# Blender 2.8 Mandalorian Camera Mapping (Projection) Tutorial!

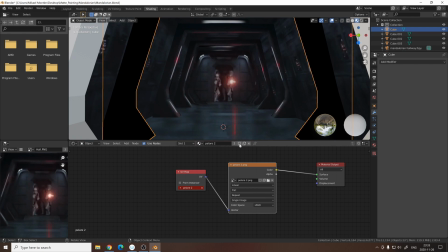When all the pillars are done, it's time to move on to the next object, and this is going to be the walls closest to the camera.
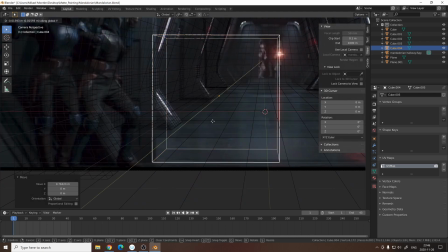And here I'm just using a cube and then extruding the sides to create the geometry.
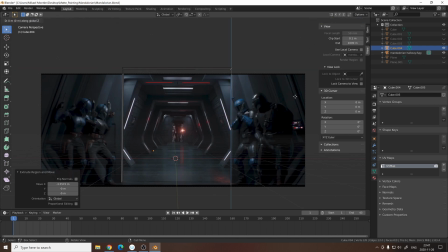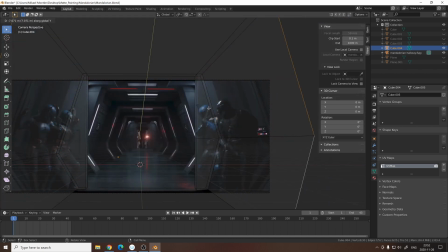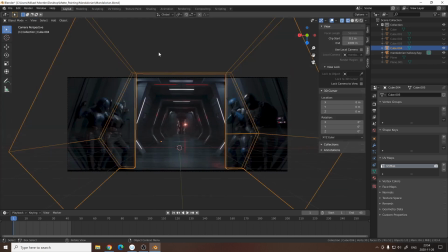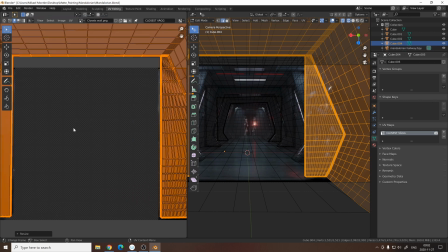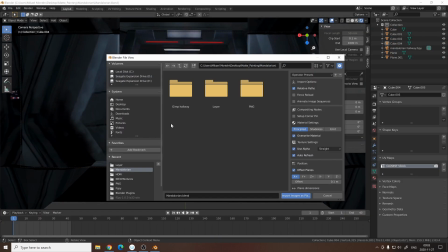Now it's time to import the characters, and I'm gonna import them by using images as planes.
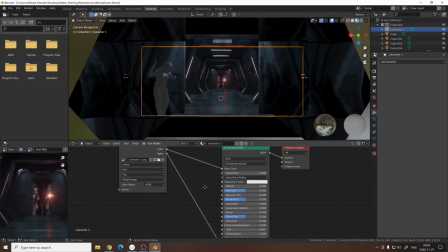Here I'm just tweaking the shading settings to get the right shading and also adding lights so you can see the characters better.
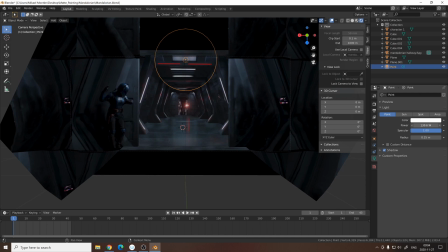And to have more realism, I'm gonna tweak the angles of the characters.
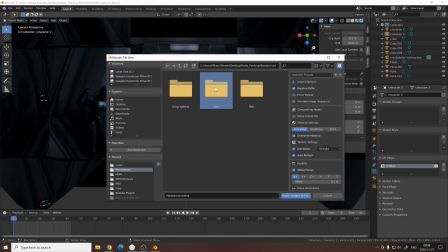So it's more of a 45 degree angle in the corridor.
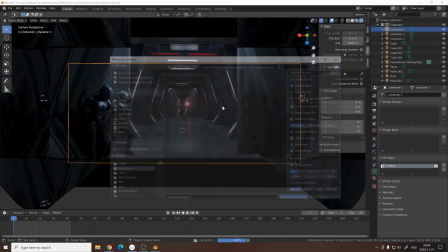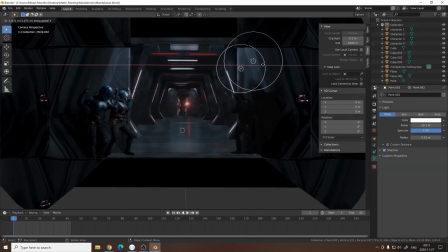Make sure to light the characters.
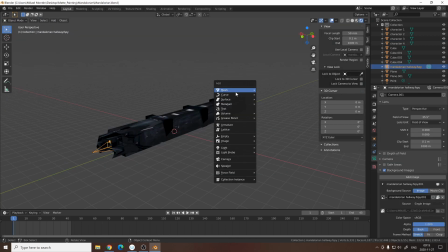The next step is to create lasers from the stormtroopers at the
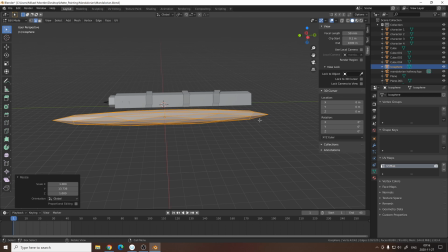end of the corridor. So I'm just importing an acosphere and stretching it out to the right shape.
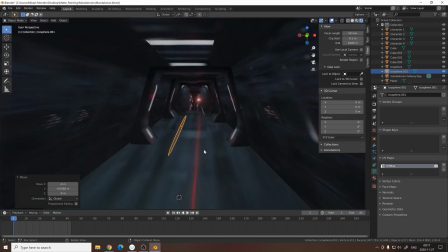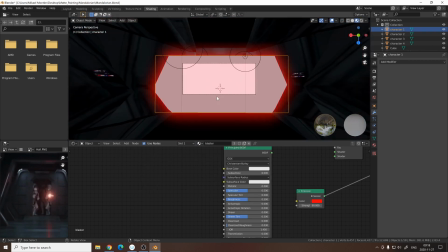It's time to add the shading to the laser and make sure that the
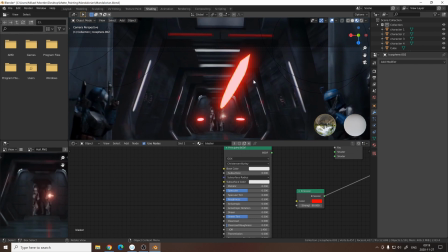emission is checked under the render settings when using Eevee.
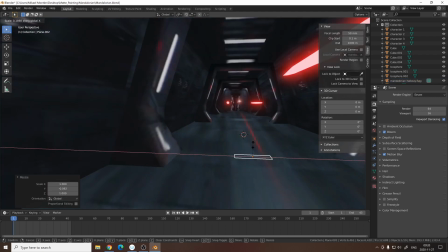During this process, I thought that the corridor looked quite dull, so I added some extra panels that would act as light panels in the corridor.
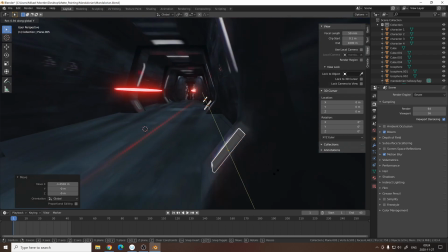And then I'm just duplicating them and moving them to the other side. Then I'm adding just a emission shader.
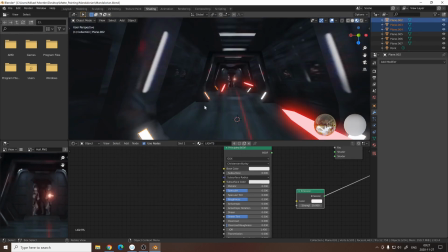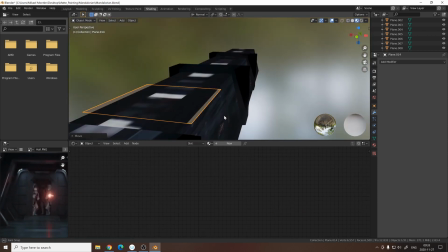The next step is to add some light panels in the ceiling, and I'm just using simple geometry to create these.
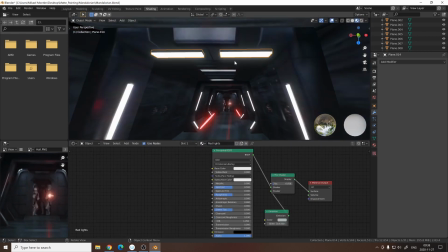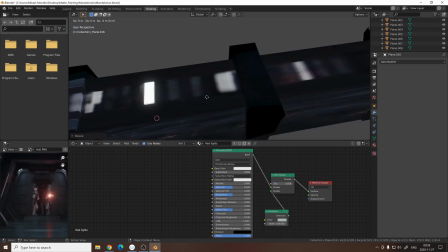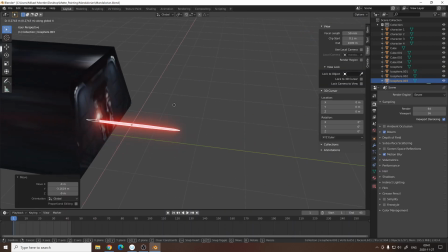To achieve a more realistic look, I'm gonna add depth of field to the camera,
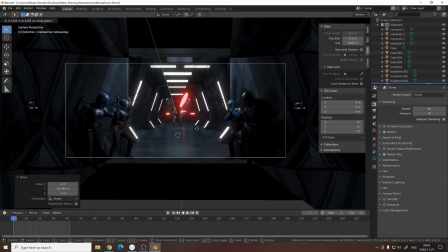and to get the right focus, I'm just gonna add an empty and link the camera to it.
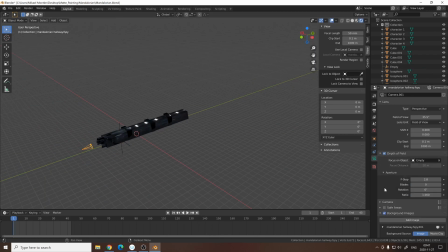Depth of field and also the motion blur hides the fact that the textures are really low res because of the screenshot.
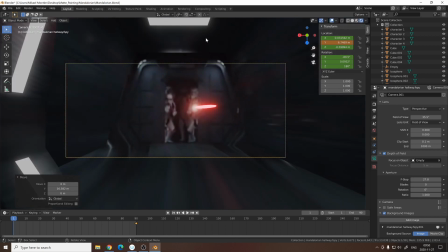When we're happy with the focus, it's time to animate the camera.
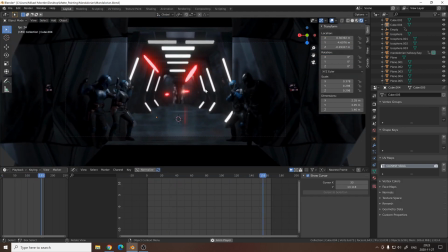And I'm just adding some simple rotations and also some camera shake at the end.
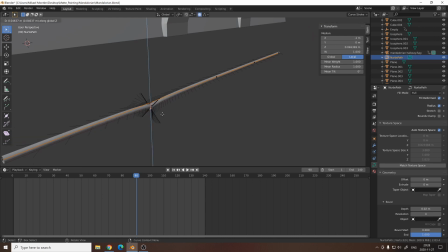The corridor is complete, but I'm just adding some extra pipes at the floor and the ceiling of the corridor,
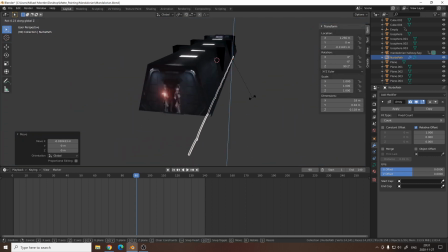and this adds some extra geometry and creates a more 3D look.